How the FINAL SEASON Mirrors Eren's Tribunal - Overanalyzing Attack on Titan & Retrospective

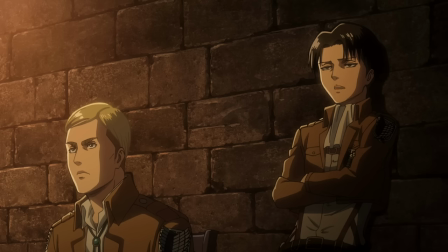Unlike most episodes we've covered thus far, the opening sequence of episode 14 doesn't function as recap or to reframe what we already know.
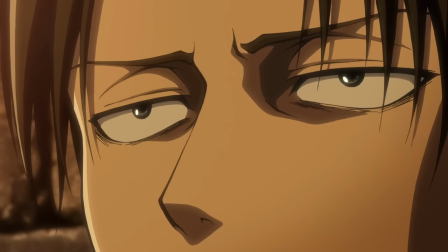Rather, it is a direct follow-up to the ending sequence of the previous episode where we see the continued conversation between Irvin, Aaron, and Levi.
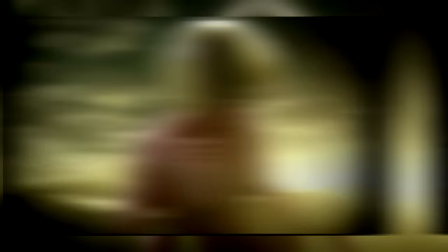Functionally, it just sets up the proceeding arc with it literally being cut off right after Levi says that Aaron is accepted into the scouts.
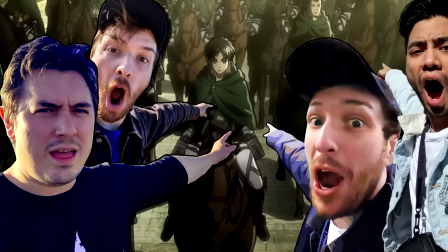Pretty clearly saying, hey, Eren's a scout now, so let us see what that means.
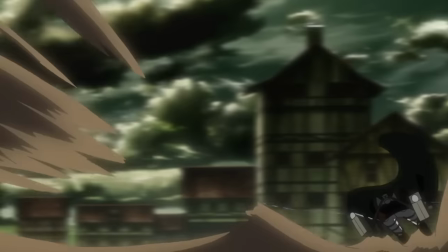Which also neatly brings us on to the second OP of the series, the name of which I will not try to pronounce.
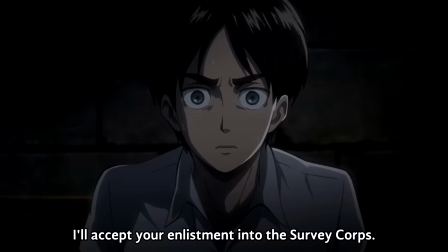But to almost complete the scene we just talked about,
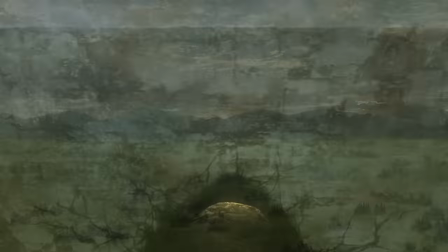the very first thing we see is the AOT signature birds flying over the wall and seeing the expansive world that lies beyond.
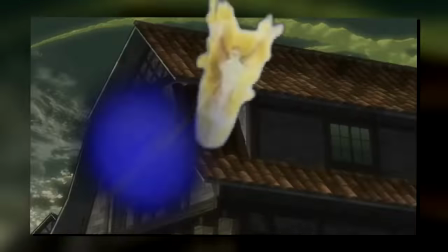And even more importantly, literally flashing an image of Annie's Titan.
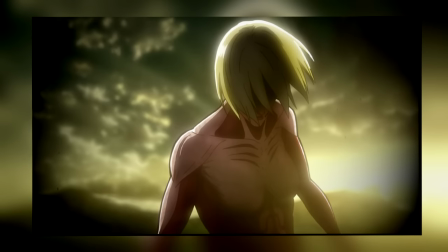Immediately confirming that this is what we'll be setting our targets on next.
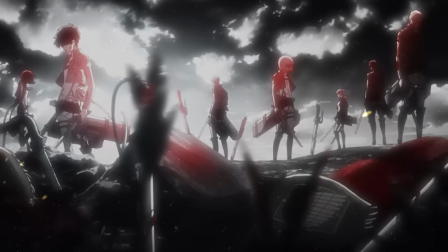Unlike the first OP, which was all about the struggles of humanity and the hunted becoming the hunters,
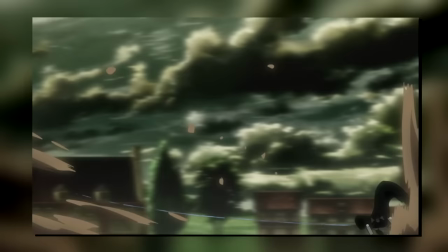this one is immediately evoking a marching theme or even a national anthem.
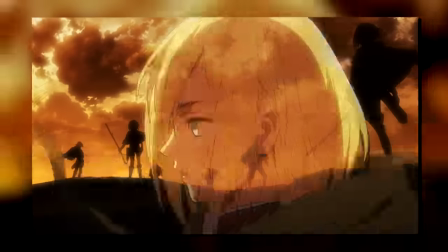Both the overall tone of the music as well as the lyrics all stress the importance of honor,
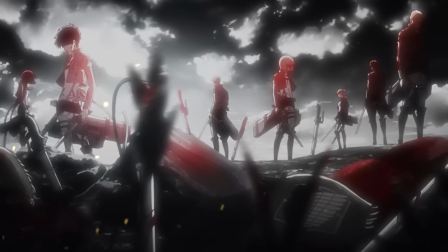patriotism and strength, much more so than the survival we saw in the first opening. I think lines like, We grip two steel blades of Gloria,
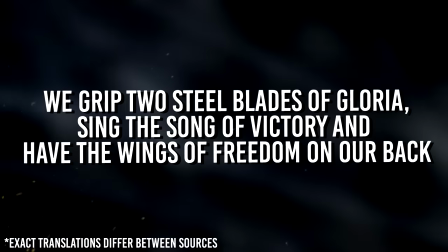sing the songs of victory and have the wings of freedom them on our back illustrate that National Anthem-type vibe very well.
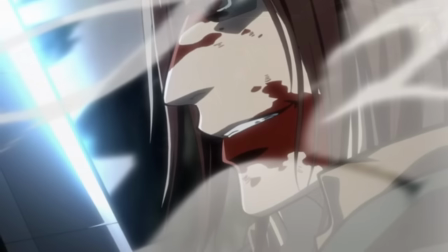Similarly, this opening also features a lot of imagery where it is the soldiers drawing blood instead of being hunted by the Titans,
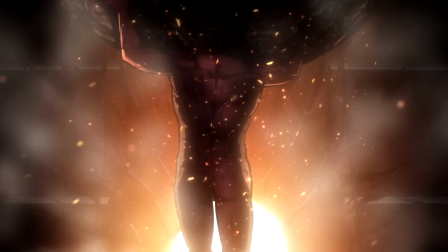once again showing that, with Eren on their side, the odds are now tipped in their favor.
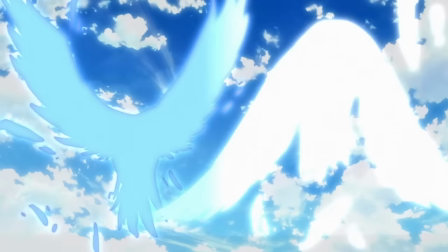And this might be me titularly overanalyzing, but I also find the bird imagery we get here quite curious.
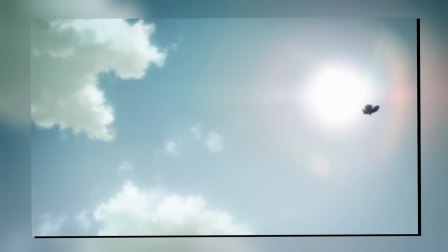Like I already mentioned, obviously birds appear a lot in the series.
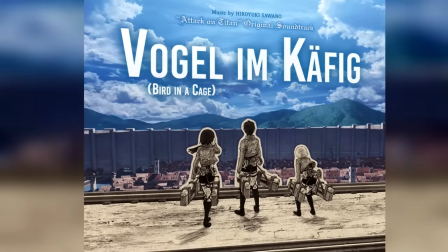Everything from the song literally titled Birds in a Cage, to the birds that we see all representing freedom and everything in between.
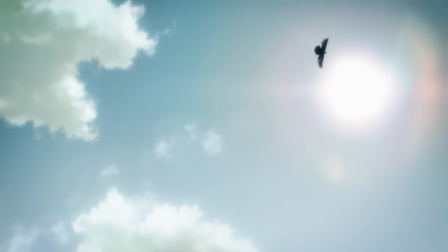But the thing is, if memory serves me right, it is always either a black or white bird, never both in the same scene.
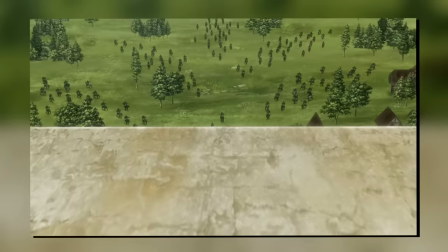In this opening, however, we start with the white birds flying across the wall,
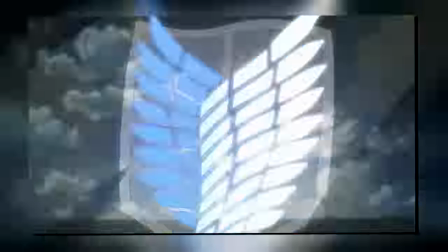but end with the wings of freedom sprawling into both black and white birds.
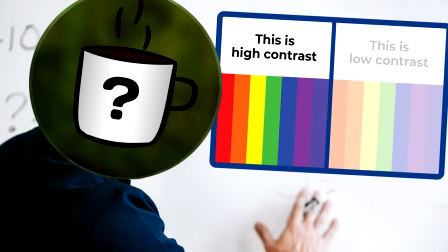Before you get out your tinfoil, clearly the obvious answer here is purely contrast, right?
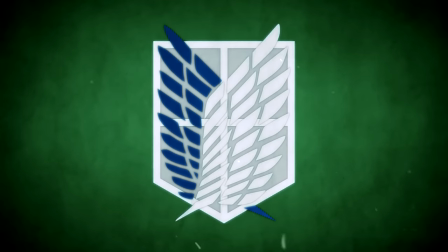The Wings of Freedom have two colors, so we need differently colored birds.
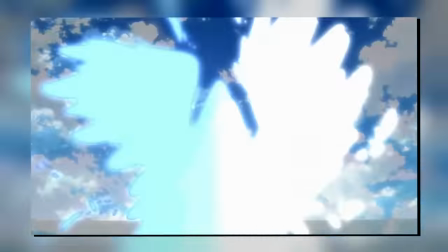So them being black and white, literally the polar opposites, just makes sense from an artistic point of view.
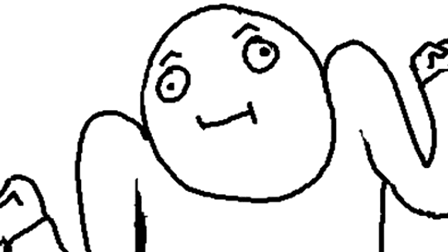And if I had to bet my money on it, I'd say it is about 95% just that.
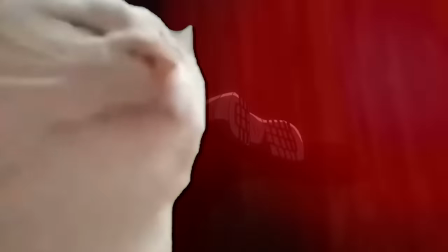Especially in an opening that is meant to hype you up rather than convey some extremely intricate story.
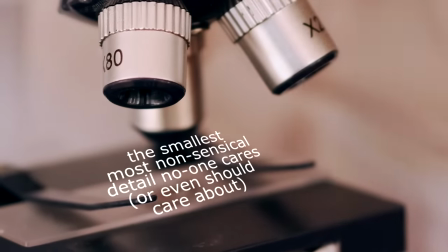But then again, this is Attack on Titan we're talking about, right? And birds are just about the most important symbol in the series.
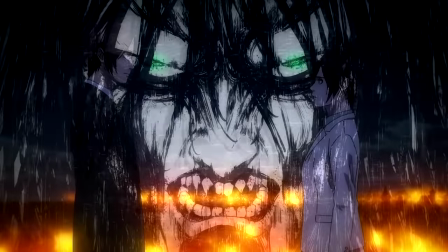So could this be some sort of representation of the diverging paths Eren could've walked?
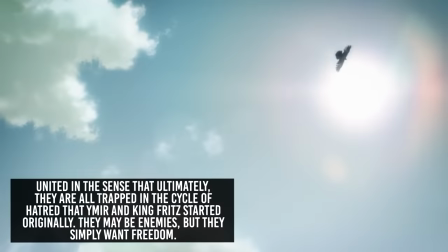Could it be a message of unity between Marley and Paradis? As in, the black bird showed up in Marley, whereas the white bird show up in Paradis?
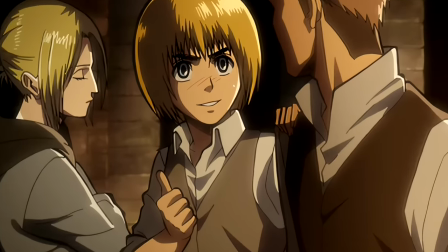Yet both are united in the wings of freedom? Feel free to chime in on this one, unless it's spoilers of course, anime only please.
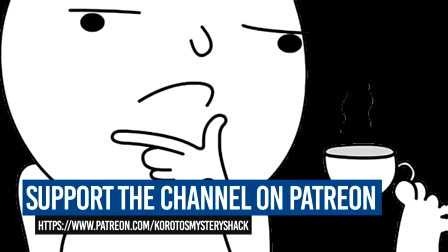But yeah, very curious indeed. And because I'm already overanalyzing,
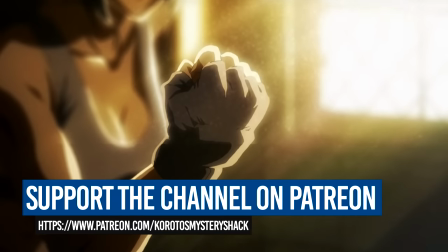I also think that there's an argument to be made that the entire narrative in the opening is in many ways echoing the first season as a whole.
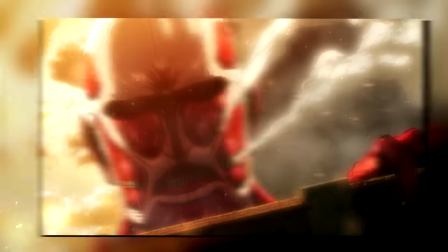The opening begins with that marching music, which I think speaks to the first act of war that we saw with the Colossal.
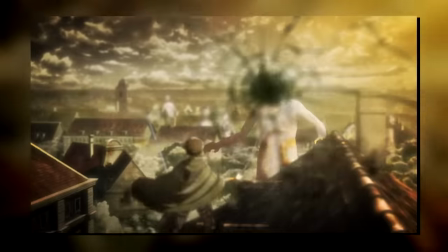The music then takes a darker turn, with the lyrics speaking of how the enemy is cruel but the tale prevailed,
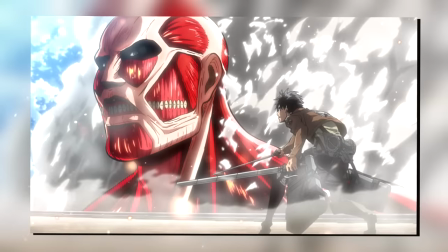which I think describes the events of Trost and how the walls were breached again.
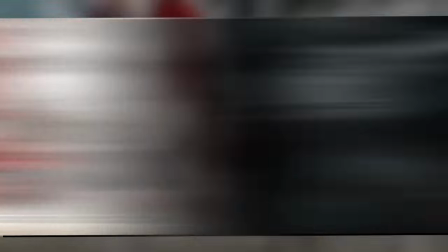But just as suddenly,
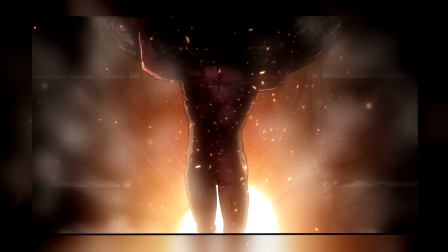there's another turn in the opening which brings back those themes of triumph which I think speaks to Eren's use of the titan and how that ultimately saved Trost.
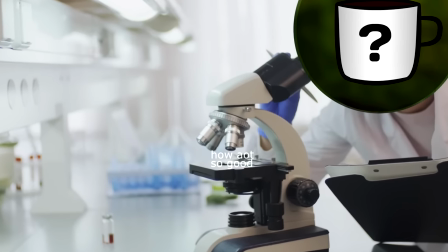I think the whole narrative nature in the openings is one that is actually present all throughout the series.